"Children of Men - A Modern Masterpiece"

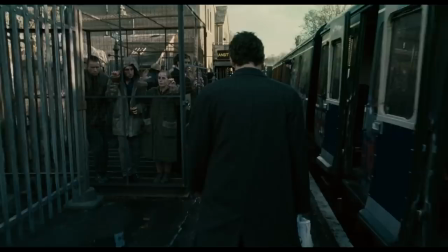Cuaron also wanted to use a lot of handheld camera work to make the film seem more like a documentary,
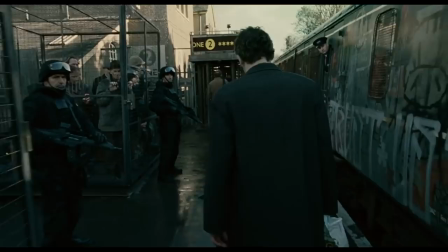saying that he wanted to look like you were just following the characters with your TV cameras.
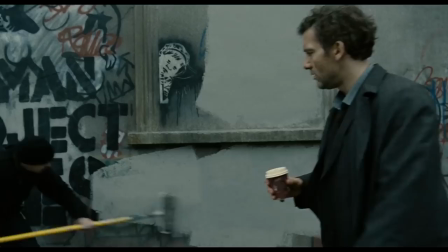To further enhance this sense of immersion, Coron does something that is considered somewhat unorthodox in moviemaking.
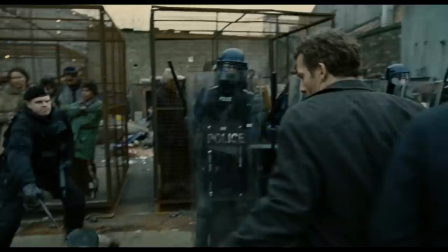Throughout the film, the camera frequently draws our attention away from the central story and focuses us on the world around it,
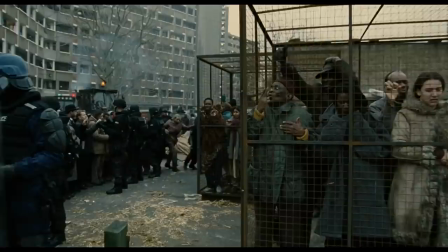like in this scene where the camera abandons Theo and ventures amongst the refugee detaining cages.
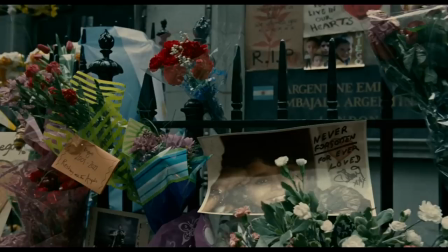These small expeditions highlight to us the atrocities that are all around Theo as he goes about his life,
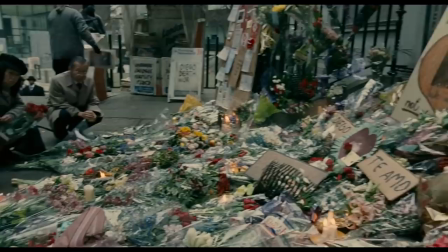but also the fact that everyone else seems to ignore them as commonplace occurrences.
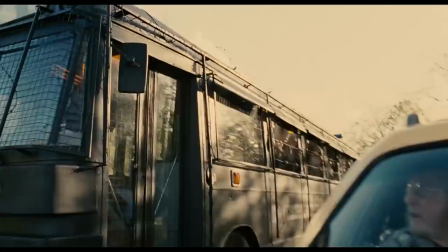This choice by the director has a huge effect as it shows us not only the world,
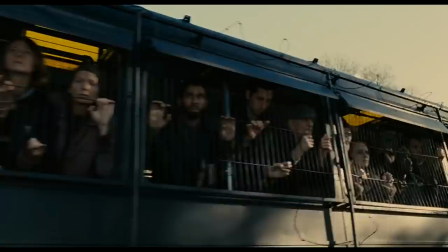but the effect that a lack of hope can have on the people in it.
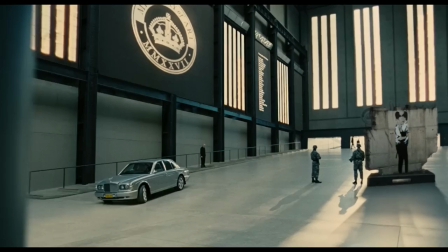Long takes aren't the only thing that the film uses to convey its theme,
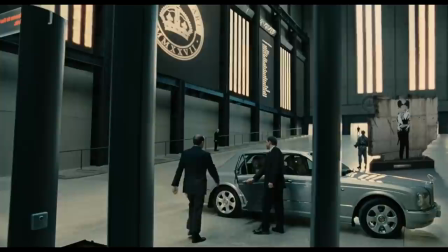Guarón never misses an opportunity to litter his shop with symbolic maison scene elements, from the frequent examples of religious illusion,
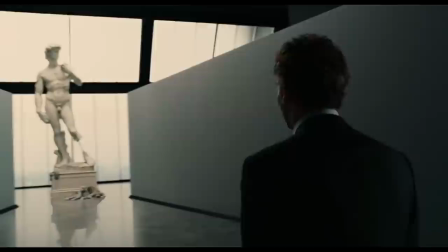like this scene of Key and Theo, appearing very similar to Mary and Joseph carrying the baby Jesus,
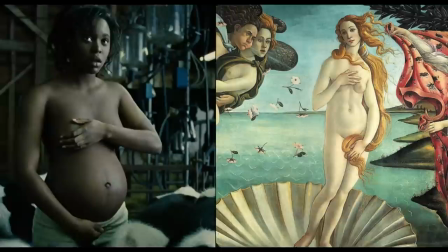to the inclusion of symbolic art pieces such as this imitation of Botticelli's Birth of Venus,
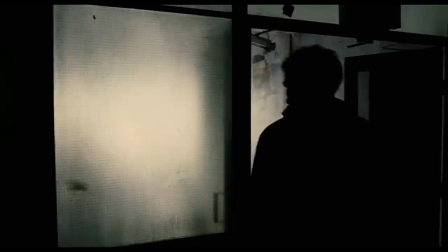all of which connect to the central theme of hope. At around the midpoint of the film, there's a sequence that takes place in an abandoned school and has one of my favourite shots from a movie ever.
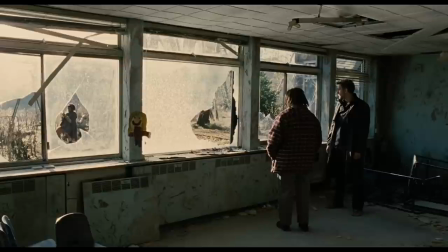This single frame catches so much of what this film is about.
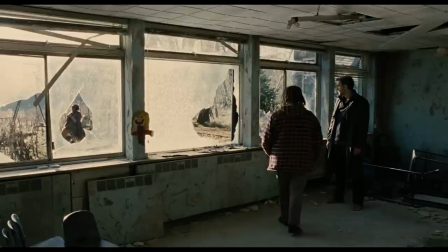On a surface level, we see Theo and Miriam, the maternity nurse who's been looking after the pregnant girl,
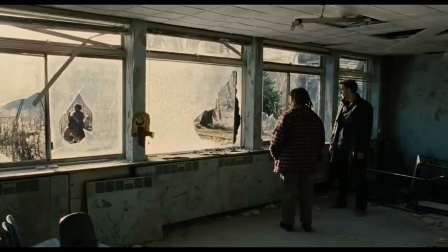looking out the window at the aptly named Key, sitting on a child's swing set.
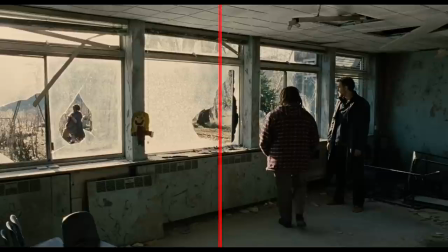What makes this image truly special though is the subtext.
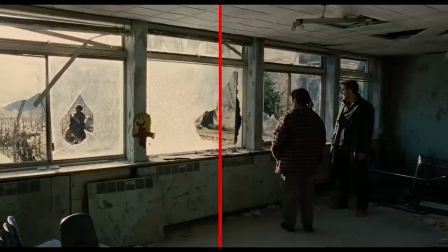If we break the frame in two, we can see two distinct sides, one light and one in shadow.
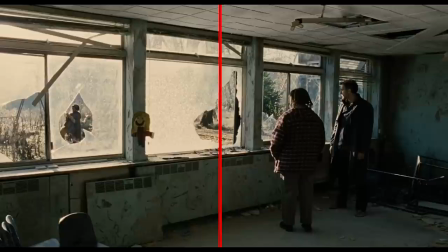The parent side stand inside a bare room covered in shadows with only scraps and rubble scattering the floor.
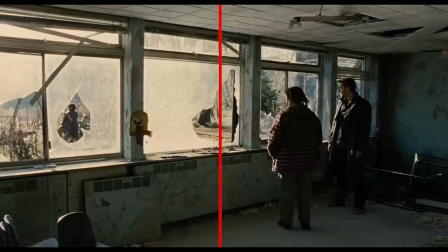They represent the present.
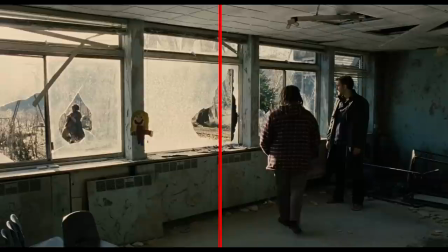and on the other side of the shattered window sits Ki, bathed in light and surrounded by nature, representing the future.
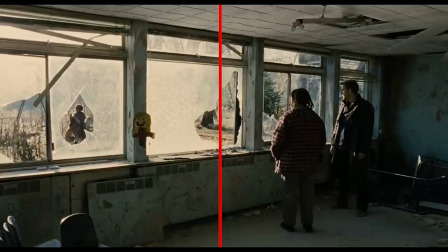The director uses the shattered glass of the window not only to frame her, which draws our eye, but also to surround her with that beautiful, heavenly light, making her appear angelic in contrast to the rest of the frame.
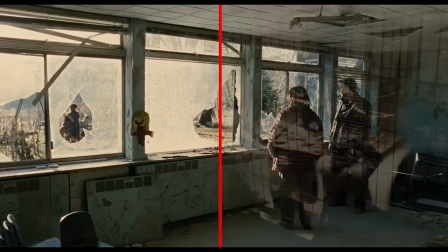The difference in these two sides of the frame, show us that for Theo and Miriam, their time is coming to an end.
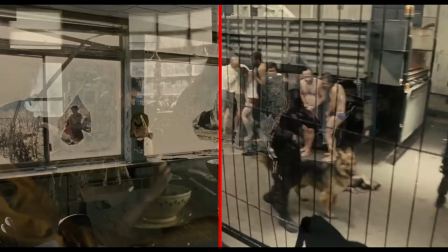The world that they lived in is no longer a viable option, but with the arrival of Key and what she could mean,
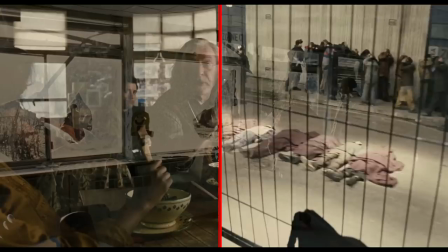they're finally presented with a possibility of a brighter future, a possibility of hope.
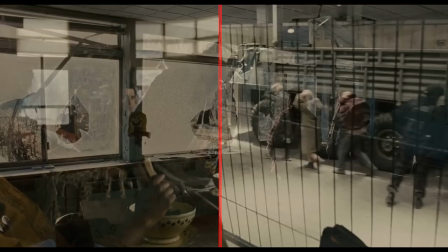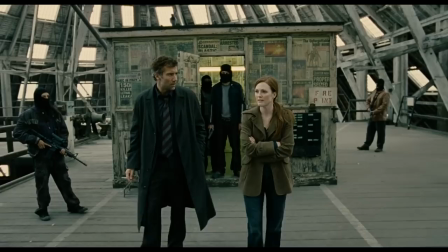I said earlier that the film was a dystopian science fiction, and that's because it shares many of the characteristic traits of those genres.
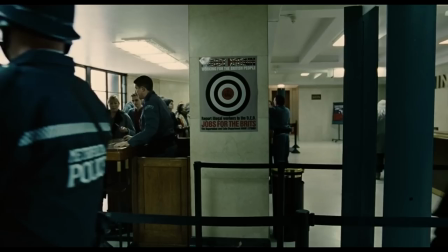It depicts a bleak and dismal future that shows examples of advanced technology, which are standard science fiction tropes,
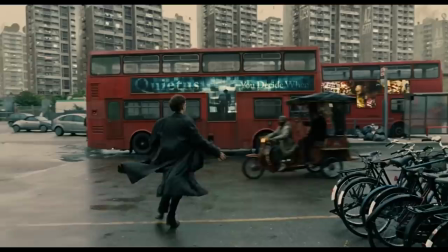but if you look closely and pass these semantic elements you can see that the
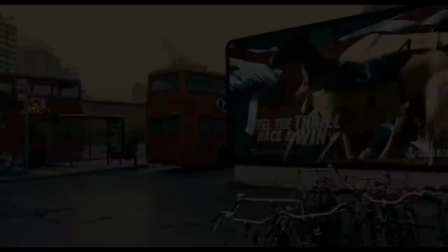film seems more based in our current world than the future that it claims to be.
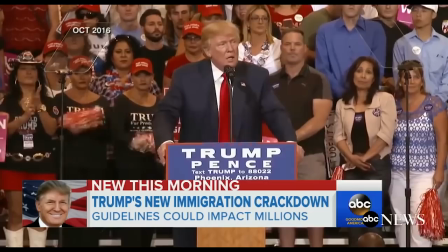The issues that the film highlights, the fear of immigration, and, on a larger scale, a fear for the future,
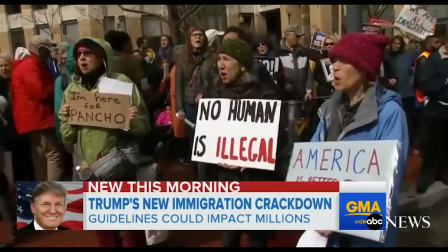are extremely prevalent today, so much so that you can't go very far without being reminded of incidents around the world related to these issues.